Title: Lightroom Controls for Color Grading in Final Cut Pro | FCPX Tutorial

Whether you are a photographer learning to edit video or you are someone who is looking for an easier way to color grade,
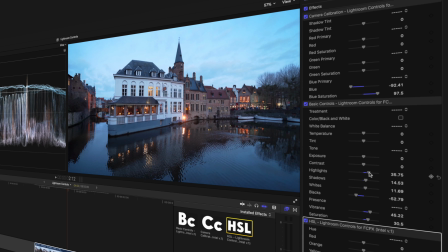(0:06)
having Lightroom light controls in Final Cut Pro for color grading could be exactly what you need.
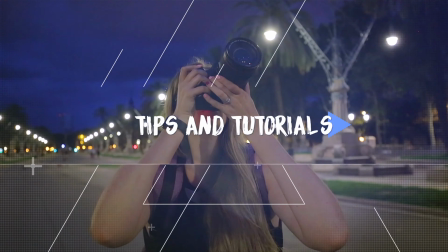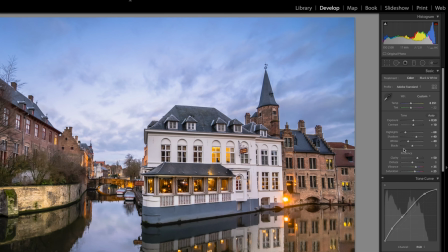(0:20)
If you've ever worked in Lightroom, you're probably familiar with the slider interface where you can change the white balance, exposure,
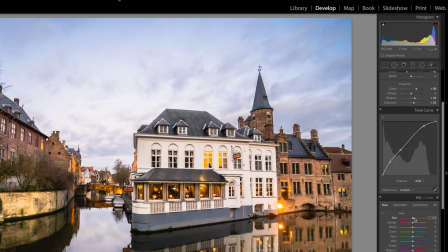(0:28)
contrast, highlight, shadows, and even the hue, saturation, and luminance values for a range of different colors. If you're familiar with this as a photographer, or you're not super comfortable with color grading, then having these sliders in Final Cut Pro will be really useful to you.
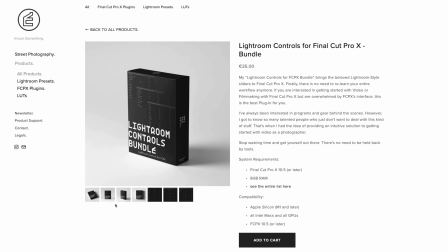(0:43)
In the Lightroom Controls bundle, you get three different effects: the basic controls, HSL sliders, and camera calibration. And in this video, I'm going to show you how they work. A big thank you to Eric Lenz, who is the sponsor of this video and the creator of this bundle of plugins. He has also allowed me to give away the Lightroom Controls bundle to three of you guys, so stay tuned to find out how to enter.
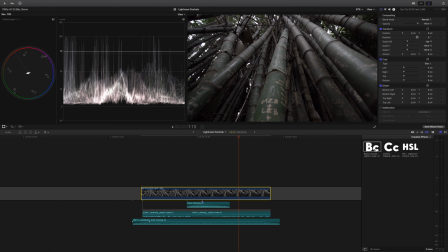(1:06)
Let's start with this shot of a bamboo forest, and I'll add the basic controls effect so that we can make a couple of basic adjustments.
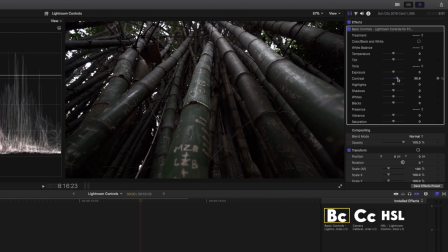(1:14)
I'll start by adding some contrast. Something about there, nice and contrasty will do. And I'm going to add some vibrance and saturation now so that we can see what the colors look like. Vibrance basically boosts the saturation of colors that aren't already too saturated,
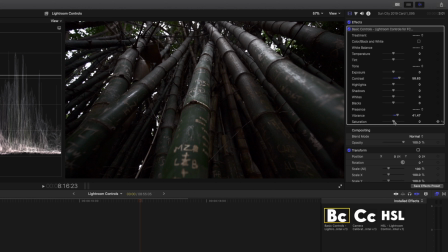(1:30)
and it also protects skin tones if you have skin tones in your image, and saturation just saturates every pixel. So I think somewhere around there should be good, just so that we can see what colors we're working with.
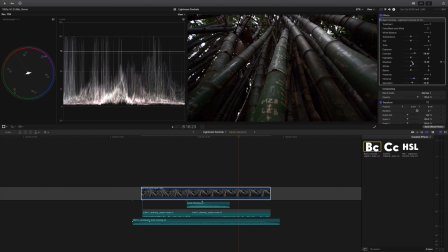(1:42)
And I'm going to boost the shadows so we don't lose too much detail in the darker areas. But I am going to drop the blacks because I want the really, really dark areas to just be nice and black.
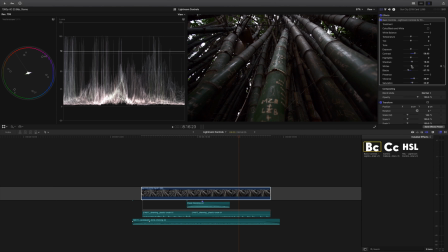(1:53)
Something that looks pretty good. Next, I'll just boost these whites a little bit. And then I want to soften the roll off on these highlights that I've blown out here.
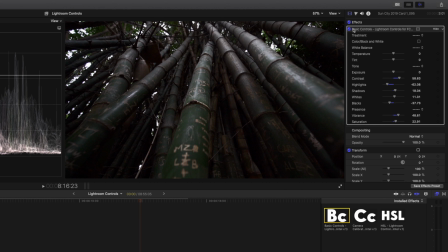(2:02)
So I'll drop that down just a little bit, and that softens it quite nicely. In fact, I might actually adjust the temperature here just to cool it down slightly. And I'll make it a little bit more green so it looks like we're deep in the forest. I think that looks pretty cool.
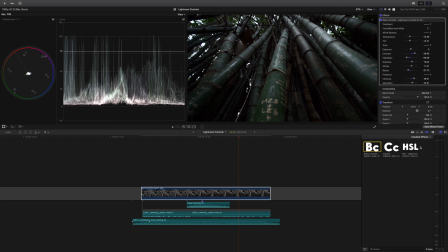(2:16)
That's what we started with, and that's what we've got now. Next, I'll add the HSL effect so that I can make some adjustments to specific colors. Now, instead of having to scroll up and down because there are lots of sliders here, I can double click at the top of the inspector window, and that will maximize this window here on the right hand side.
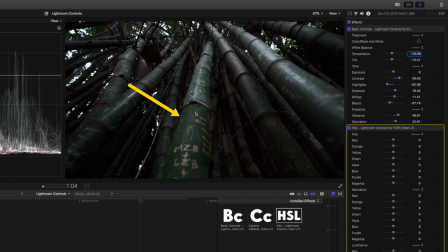(2:34)
And if you take a closer look at the screen, you can see that there's quite a bit of yellow in the screen. So it kind of has this yellowy green look to it. So I'm going to change the yellows, the hue on the yellows. If I do that, you can see how it changes the look of the green bamboo here. So what I'm going to do is make that a little bit more green, just to emphasize that green a bit.
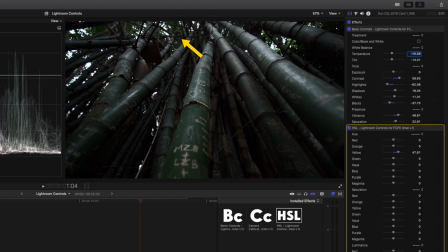(2:54)
And then the green in these leaves on the top here, I can affect with this green slider. If I drag it all the way this way, you can see how they go a little bit orange, and they can go really super green if I go this way. So I'm going to just boost the green slightly. So we've got this nice green deep in the forest kind of vibe going on.
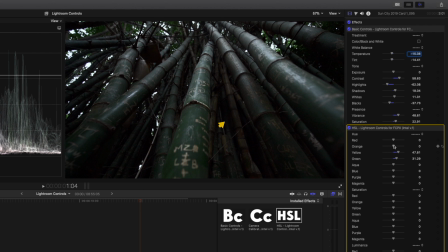(3:13)
Next, I want to change the color of these just a little bit. So I can drag this orange slider, and you see that makes it a little bit more red. And if I go this way, I go a bit more green. So I want to contrast between the green bamboo we've got here already. So I'll just drop this a little bit to make it a bit more red. That's it for the hue section.
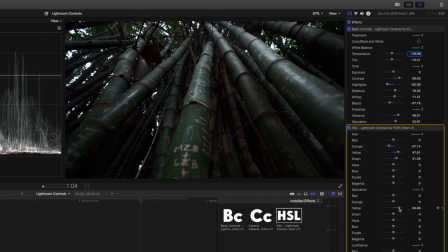(3:31)
In terms of saturation, I'm going to go to my yellow, and I'm going to saturate that a little bit more just to make these greens and the yellow in these greens pop.
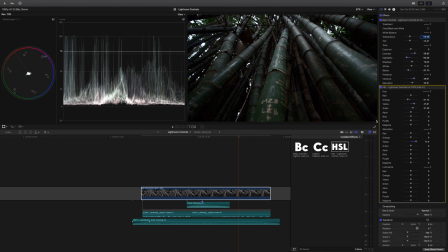(3:39)
And lastly, to make these scratches on the writing pop a bit more, I can boost the luminance of the yellow. You can see if I do that what it does. It just makes them pop a little bit more.
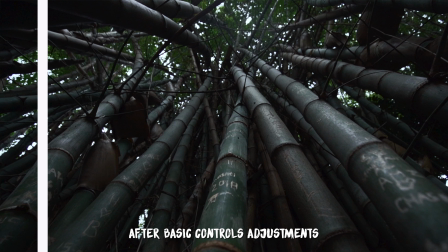(3:50)
So here it is before we added the HSL adjustments, and here it is after the HSL adjustments. Let's quickly grade another clip, but this time, instead of starting with the basic controls or the HSL as you might be tempted to do, I'm going to start by adding the camera calibration effect.